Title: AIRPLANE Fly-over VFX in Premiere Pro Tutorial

Hey, what's up, ladies and gentlemen? I'm Inizalea, and today I'll be showing you how to create an awesome plane flyover effect just like this one.
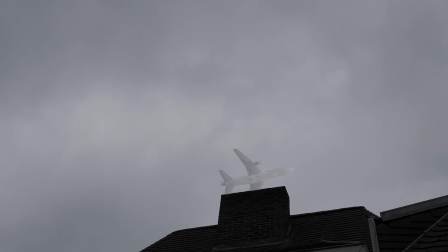Alright, so that looks really cool, and we're going to do this entire thing in Adobe Premiere Pro, which is actually pretty cool because normally it would go for After Effects in this case, but I wanted to challenge myself to do this inside of Premiere Pro, and I was actually inspired for this shot because last Saturday I actually went to a concert of Bruno Mars together with my girlfriend, and she's a really big fan, but very close by there was an airport, so every minute there was like a plane just flying over the concert, which was really epic. And yeah, on some occasions I was just so inspired by the view. It looked so epic, and I wanted to recreate that with visual effects in Adobe Premiere Pro. So yeah, it was a really cool day. I really enjoyed it a lot. Although I really had to stand like all day and my feet really hurt at the end of the evening. It was a really amazing time I had there. But yeah, that inspired me to create this shot. So let's jump into Adobe Premiere Pro and see how it is done.
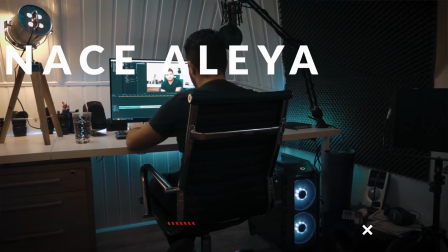Alright, so if you enjoyed watching my intro, I'm actually giving that for free. A link will be put in the description. I have a shorter version of my intro that you can edit in Adobe Premiere Pro or After Effects. Change the text, change the colors, completely for free. So I will put a link in the description. And if you enjoy watching this video, be sure to subscribe to the channel. Hit the notification bell so you get notified when I upload new videos.
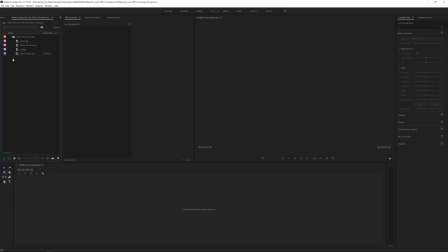100s
And let's get started. Good, so here we are in Adobe Premiere Pro. I have these files prepared, so you can also go ahead and download these.
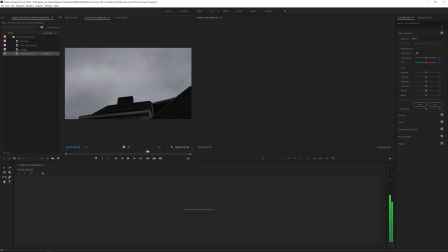108s
The first is a tripod shot of the air with some clouds moving, and that's it. What I will do is just drag it and drop it here in a new sequence, and then we have this video file here.
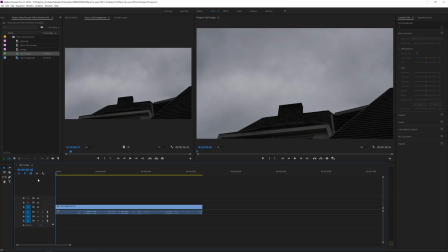121s
I will also import a sound effect, which I can share with you guys because it's not copyright free. I actually downloaded it somewhere and I really don't remember where, so I can't really tell you where I found the sound effect. But what you should do is just search for a plane pass by sound effect and use that,
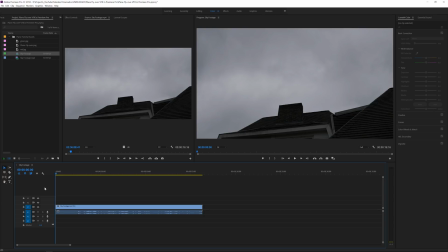139s
because that's immediately going to change the entire atmosphere of your plane animation. So we'll import that in just a second. So now what we want to do is click on the image plane flyover.
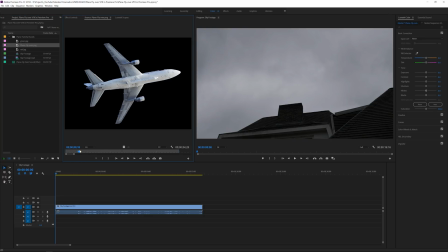149s
This is just a plane that I took off Google. I cut it out in Photoshop. I assume that everyone knows how to cut out an image, so I'm not going to include that in this tutorial.
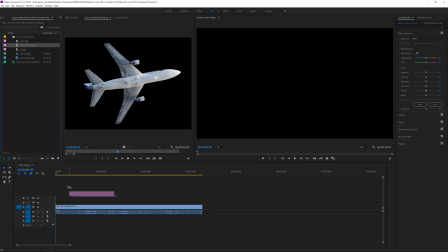161s
It's just a PNG image. I will drag this into my timeline just like so.
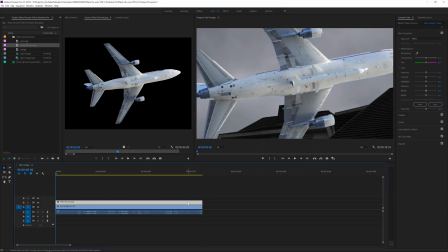165s
So now we have a super big plane, which isn't really what we are looking for, but yeah, you could also go for a plane crash, for example, or a super close flyover.
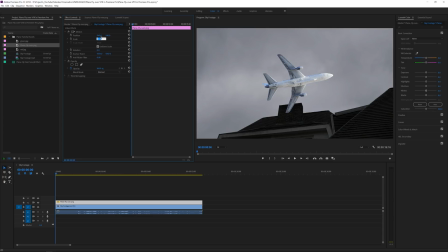175s
I rather like to make it a little bit more realistic, so like I'm going to size it to like 25, I think, and that looks all right. Then I will click our actually even smaller, because it's actually working in a lower resolution, so maybe 17. Let's go for 17 and scale. That looks about right.
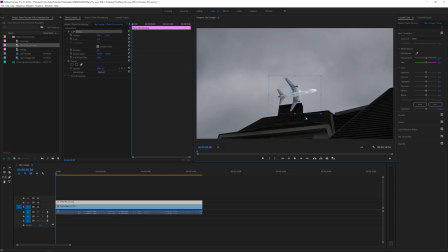192s
I'm also going to kind of hover it over the house, because that's also something I like to do to make something more realistic, is to play with depth, play with masks, and that instantly makes something more realistic. So the first thing that we'll do is actually click on the motion here, and that will make the square around my plane.
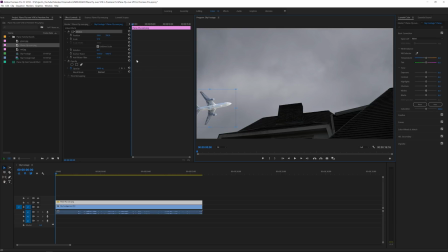210s
I will just position it kind of off screen like this, and then I will create a keyframe for the position and for the scale. So what I will do is go and move over to near the end of the clip and click on the motion, and then just move the plane to the right and kind of position it over here,
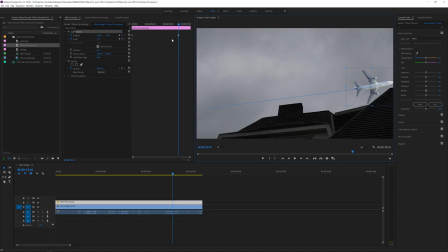228s
I suppose, or something like that. So a straight line like this. So we'll create, that will automatically create a new keyframe. I'm also going to click on the scale and kind of make it a little bit smaller, so we are playing with some depth. It's going smaller, so it's actually taking more distance from the camera.
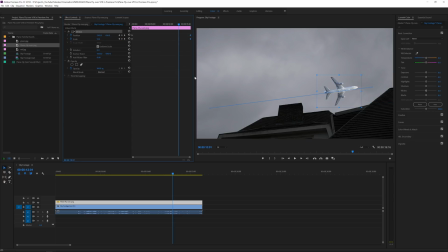244s
So I will select these two keyframes and just kind of position them at the end of my clip.